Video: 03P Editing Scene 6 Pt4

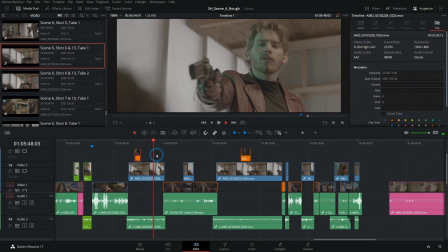8:18 It said, one device, one winner, okay?
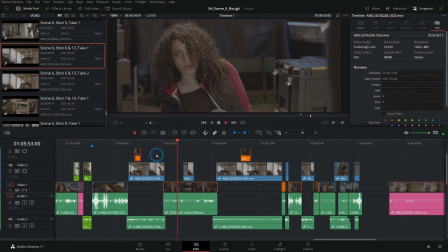8:22 I don't know what happened. But one minute you were here, and then you weren't, and now you are. This thing, it altered things somehow. I don't know, but You know, there's this funny little theory about the Mobius. It's a twist in the fabric of space where time becomes a loop.
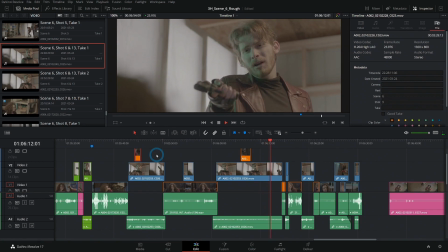8:41 And unfortunately for you, you just happen to be stuck in one of those times. a twist in.
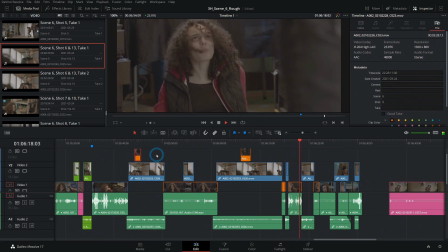8:47 What are you doing? If you leave it here, someone else. Someone else will find it.
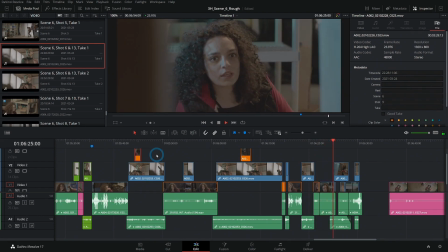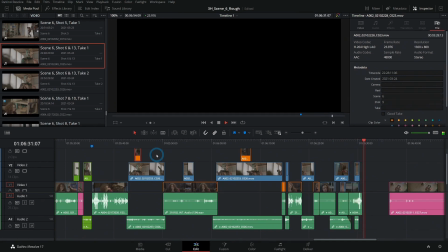9:01 No, no, no, Time's no, up. no, no, no!
Yeah, I think that works great.
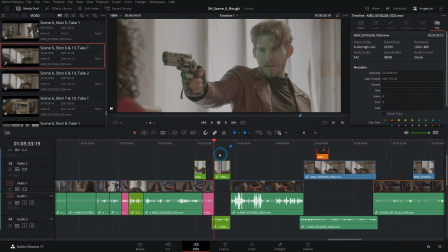9:06 The only other thing we have to really fix is this awkward kick.
I don't have time for this.
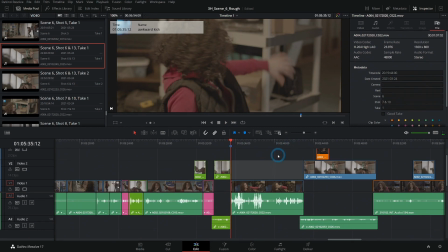9:13 Yeah, we just don't really see him kick her at all. And we do have a wide shot of this whole interaction.
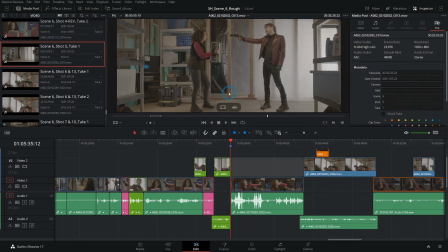9:20 So anytime that you want to clarify something, switching back to the wide shot is a pretty good idea if you can do it. So let's see if we have a good take of the kick.
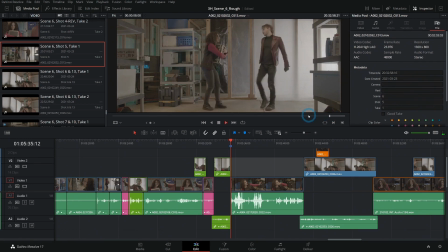9:36 Of course, he doesn't actually kick her.
I don't have time for this.
All right. So all we need is that little piece right there. And what we're going to do is kind of cut around this because he obviously doesn't really kick her. She doesn't really fall down because, you know, safety and stuff.
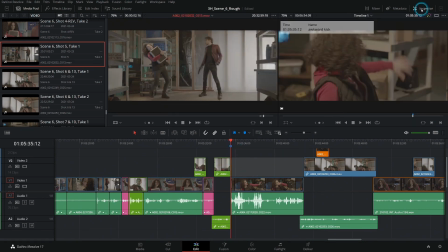9:54 So with our playhead in between these shots, I'll close my inspector and grab this and drag it over insert. That's going to insert that shot right here. Get rid of this marker.
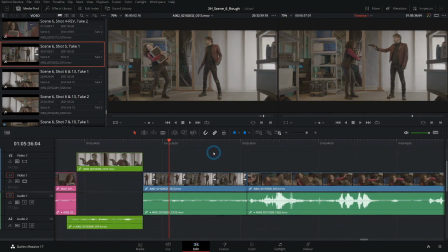10:06 And now we'll do some creative cutting to make sure this works.
I don't have time for this.
Okay.
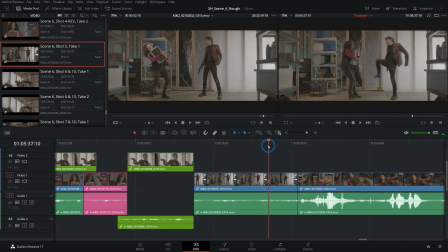10:15 One thing is we want to have this whole shot until right about the time where his leg's about halfway up.
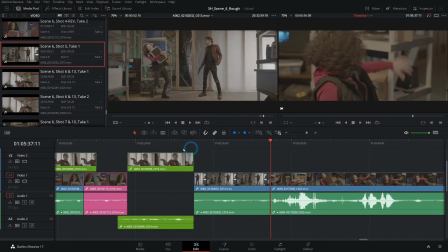10:24 Then we're going to cut out of it. And I think that's going to go before this shot too.
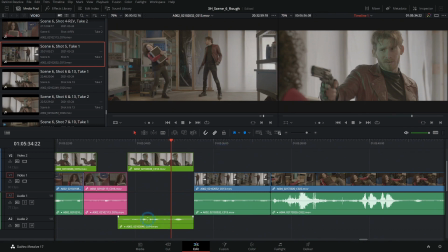10:28 So let's, in fact, we might even be able to use the audio here.
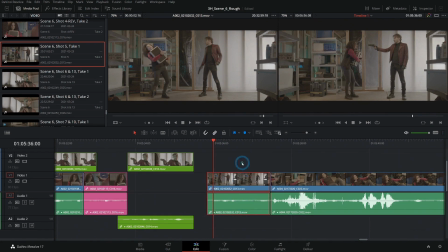10:34 See if we can do some tricksy things. So let's go ahead and I'm going to hold on Alt and click on this audio and hit D on the keyboard. That's going to disable this audio. It's going to mute it.
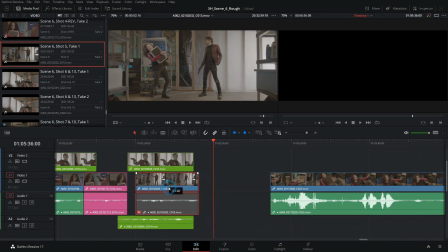10:46 And let's bring this over here and see if we can line it up with what he says in this shot.
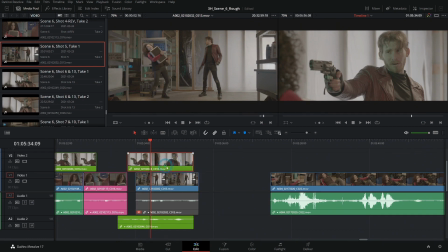10:52 Again, I'll hit Alt on this video and hit D to disable it.
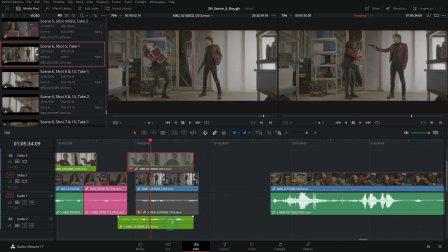10:56 So we're looking at the video from the wide shot and the audio from the medium shot.
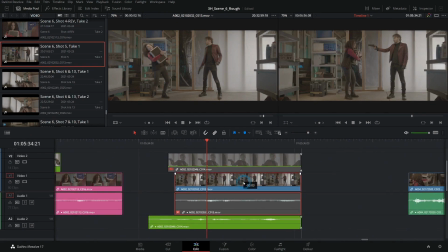11:02 And let's see how it plays. I'll kind of try and line this up.
I don't have time for this. I have time for this.
All right, I think this needs to move over. I'm just selecting this and hitting less than on the keyboard to move this over.
I don't have time for this.
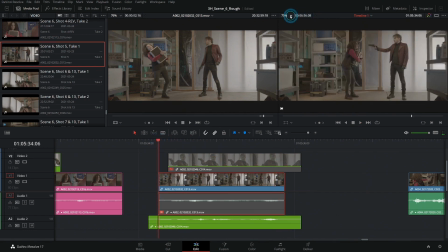11:20 That works pretty well, I'd say. Let's zoom in, like 200%.
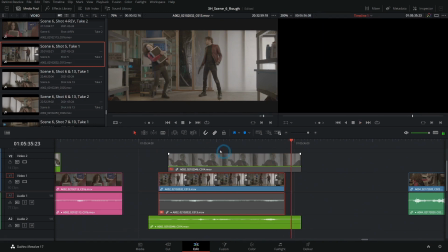11:26 I don't have time for this. I don't have time for this.
Man, that works really well.
I don't have time for this.
That's one of those times that's pretty good.
I don't have time for this.
Psh, let's just do that.
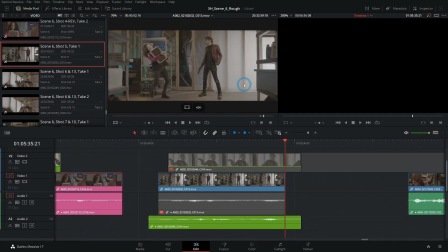11:42 Okay, so the last part of scene 6, shot 5, take 1, that will totally line up with our close-up here. And I'm actually not going to disable this whole thing.
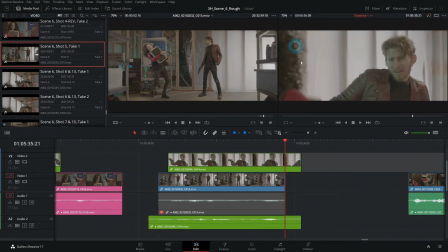11:52 We're going to cut to it probably towards the end because we don't want to see the actual kick. So I'll hold down Alt and just trim this top shot. Let's see how this goes.
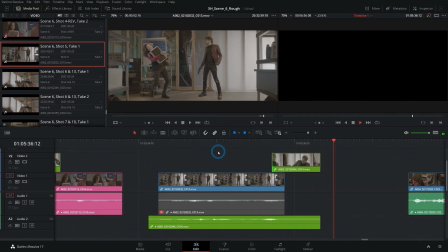12:05 Don't have time for this. Time for this.
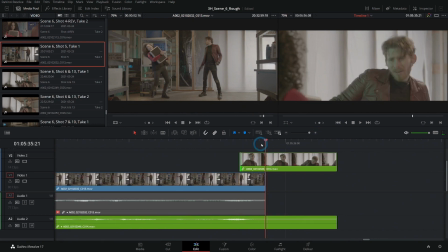12:10 Make this timing work, we're going to have to move this actually around a little bit. So just to make things easier, I'm going to right click on this and just untick link clips.